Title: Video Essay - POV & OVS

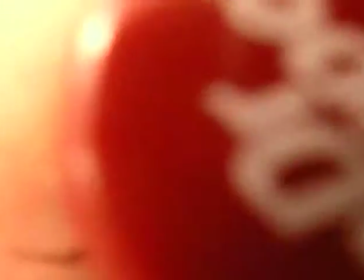Nom nom nom nom nom nom.
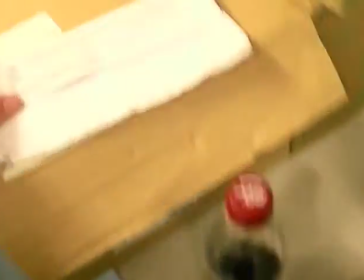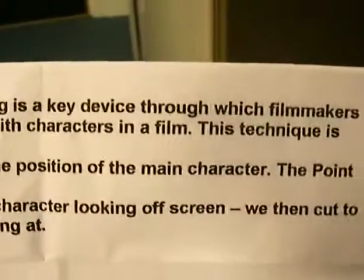Point of view camera editing is a key device through which filmmakers create audience identification with characters in a film.
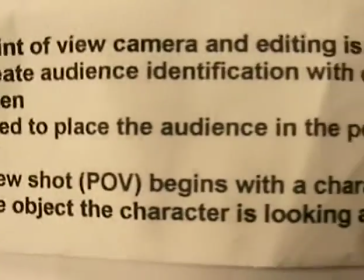This technique is often used to place the audience in the position of the main character.
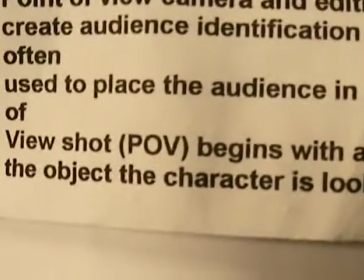The point of view shot begins with the character looking off
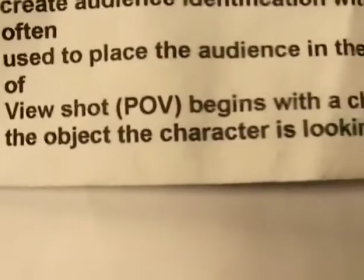screen. we then cut to the object the character is looking at in
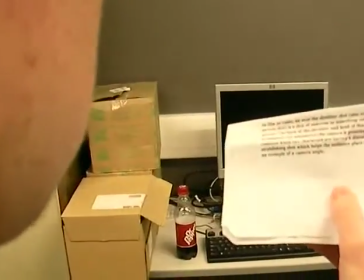film or video and over the shoulder shot is a short is a shot of someone or
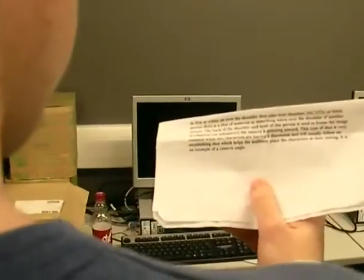something taken over the shoulder of another person the back of the shoulder and
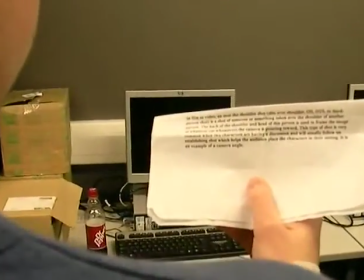the head of the person is used to frame the image of whatever or whomever the camera is pointing towards this type of the shot is very
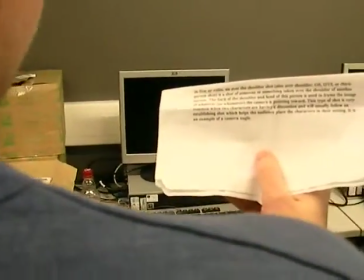common when two characters are having a discussion and we usually follow an establishing shot which helps the audience place the characters in their setting.
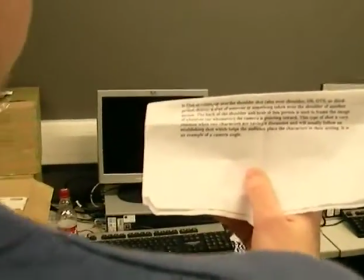It is also an example of a camera angle.